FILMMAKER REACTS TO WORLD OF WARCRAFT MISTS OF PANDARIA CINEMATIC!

So we have narration again and he kind of like gives like the points of like Why we fight? Where is the purpose?
You know blah blah blah Is to ask why the leaves fall?
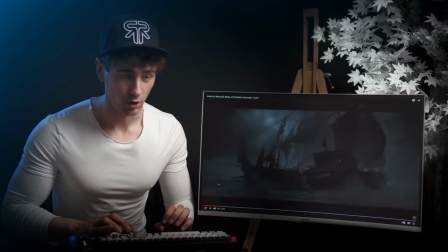[8:37]
That's cool. I like this man. So go back when leaves fall
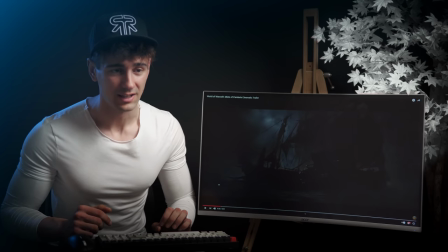[8:44]
So again, they're using the sound and visual technique basically when you have a big sound You can introduce the scene
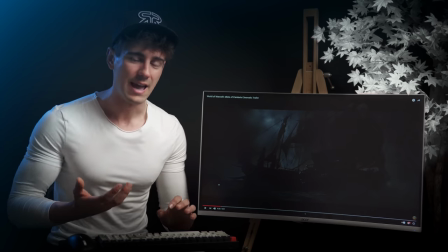[8:50]
and then take it out again as the sound fades away and then bring in the next one It is in their nature.
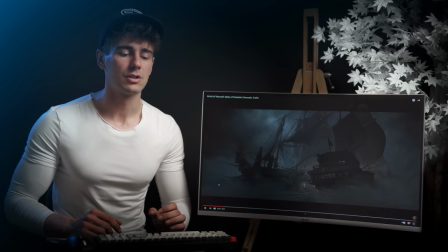[8:57]
In their nature, the leaves basically. So it's really funny because it's talking about like why fighting, but they also are showing a fight.
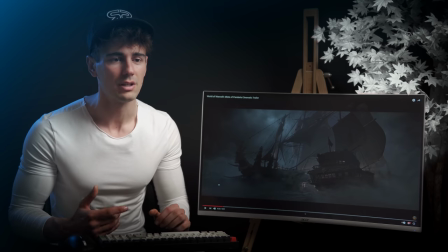[9:05]
You know what I mean? Which is cool. So this, I'm guessing one ship might be orcs,
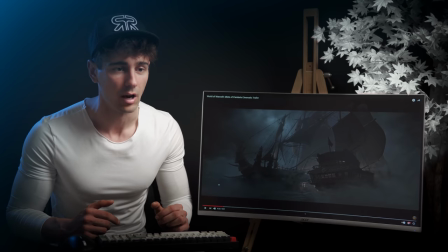[9:09]
the other one might be humans and they have some sick Pirates of the Caribbean action going on basically in this really moody man.
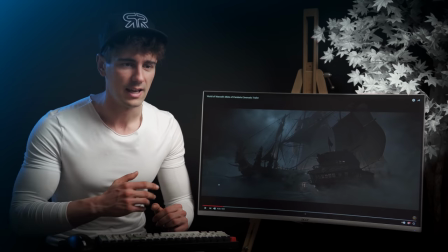[9:17]
It's really dark, clouds everywhere and just like the ignition of like the shots from each ship like illuminate the place which is really cool and basically you're gonna fight crash and go to the island
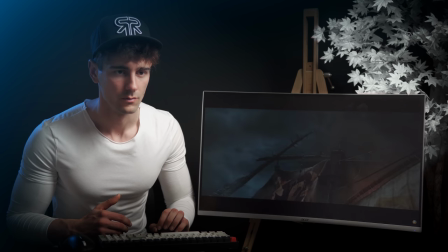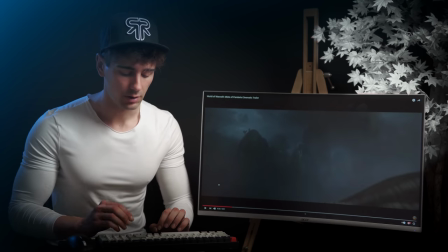[9:37]
the banner as well that is really cool actually how because we the viewers
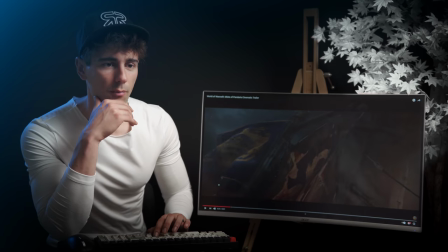[9:43]
don't know really know what's going on so the moment kind of like both of the
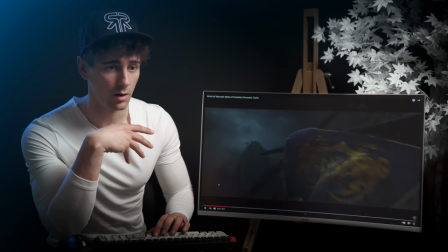[9:48]
you know things fall off they reveal the kind
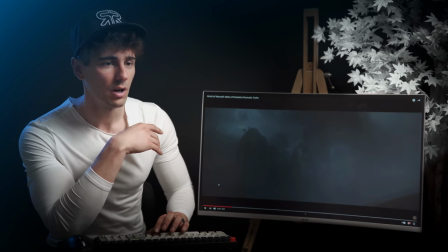[9:53]
of like silhouette of an island you know when you have such like extreme clouds and
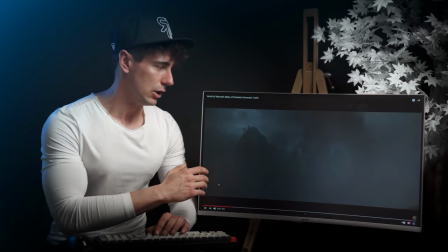[9:59]
you know it's very desaturated basically right like there's the cloud is basically black you have this fog everywhere and kind of like it you know fades away
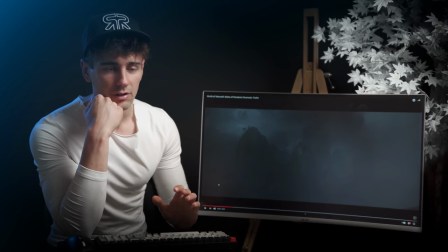[10:07]
everything including the island itself it gives you the perception of something very dark very moody and very like you know that i remember in uncharted 4
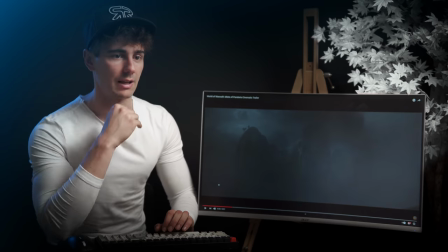[10:16]
the opening scene when uh drake and his brother sam would go towards like the treasure island it was like this and once you woke up
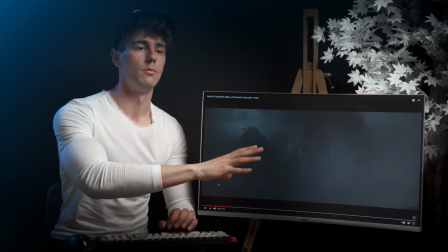[10:24]
it was sunny but the introduction of the island was like this it was like a stormy kind of like set up with lightning happening it's just a great
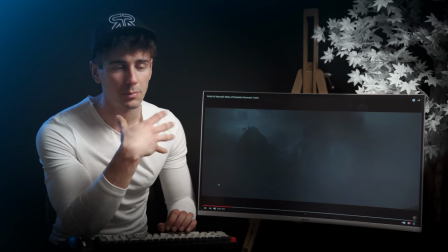[10:32]
way to introduce mystery and kind of like darkness as if you don't know what's up because if it was like clear skies from the get-go it would not give you that sensation of like
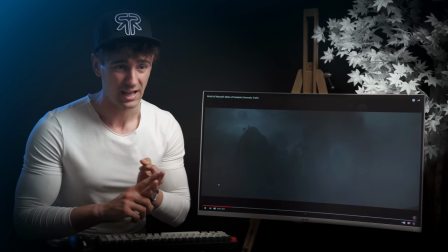[10:41]
you know uh wonder slash mystery slash danger and like what is going on so that's pretty cool and
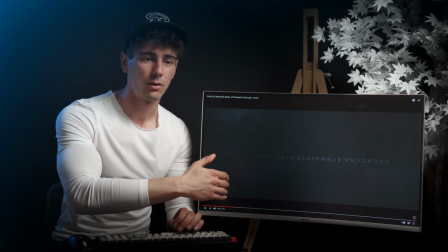[10:49]
how they transition with a fog to hide it back again bringing the tile through the fog and then transition to the next one they're doing some awesome stuff
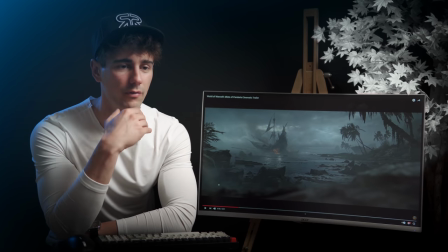[11:03]
i really love this shot actually how now we're from the perception of the island and we're zooming
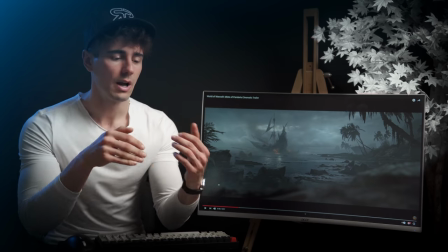[11:08]
in the island in a way so when you actually have you can only have the camera
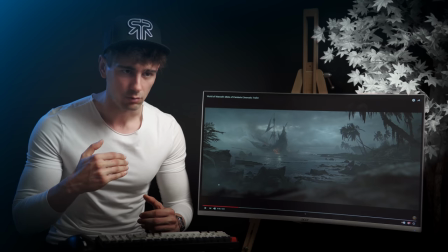[11:14]
zoom in to something and that invites you in invites you in to pay more attention as if something is coming something is approaching but
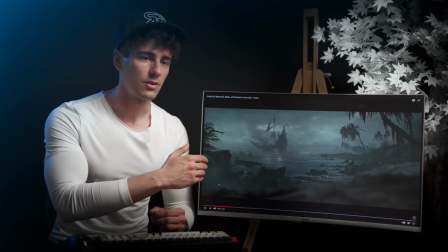[11:22]
if you reverse this it gives you the sensation of distance so the distance from the ship into the new thing or for example if you have a character that
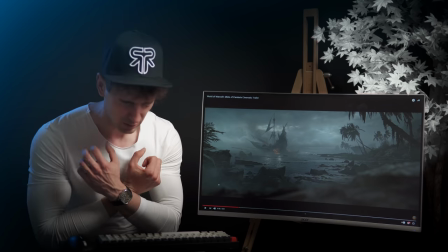[11:31]
just had like a tragic loss and they are just like you know holding down they have that kind of scream
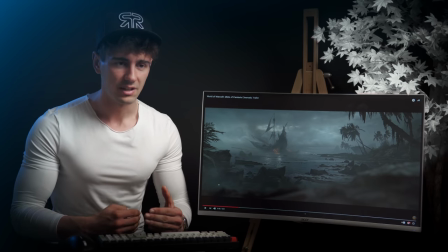[11:35]
having the same move gives you the cessation of distance and like isolation basically with school because they just crashed into an unknown island basically and they're kind of like isolated it's just the
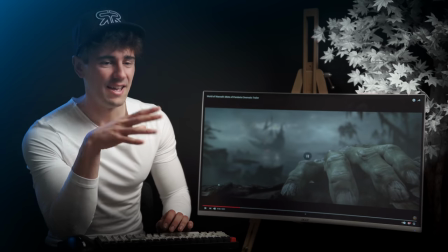[11:49]
composition is gorgeous mate and then they bring in the hand with the orc's hand.
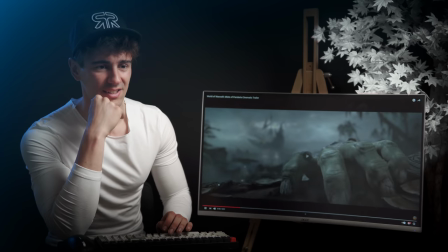[11:53]
It's insane.
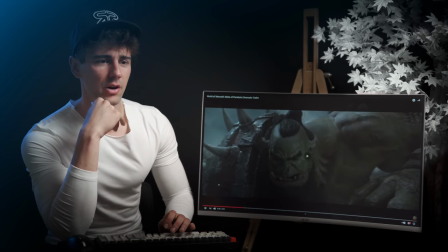[11:58]
Survivor.
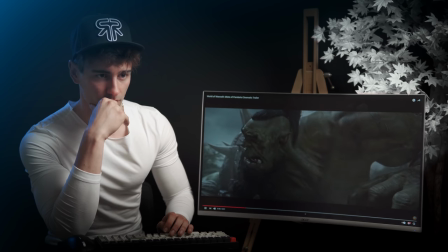I like this as well, like just going into the lens. That's pretty cool.
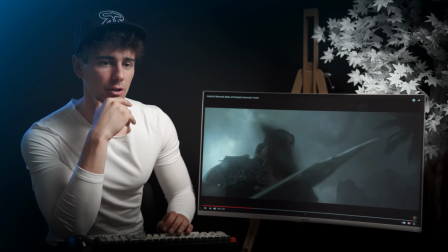[12:10]
Now we're introduced to the human character, you know, everyone just getting ready to continue the fight.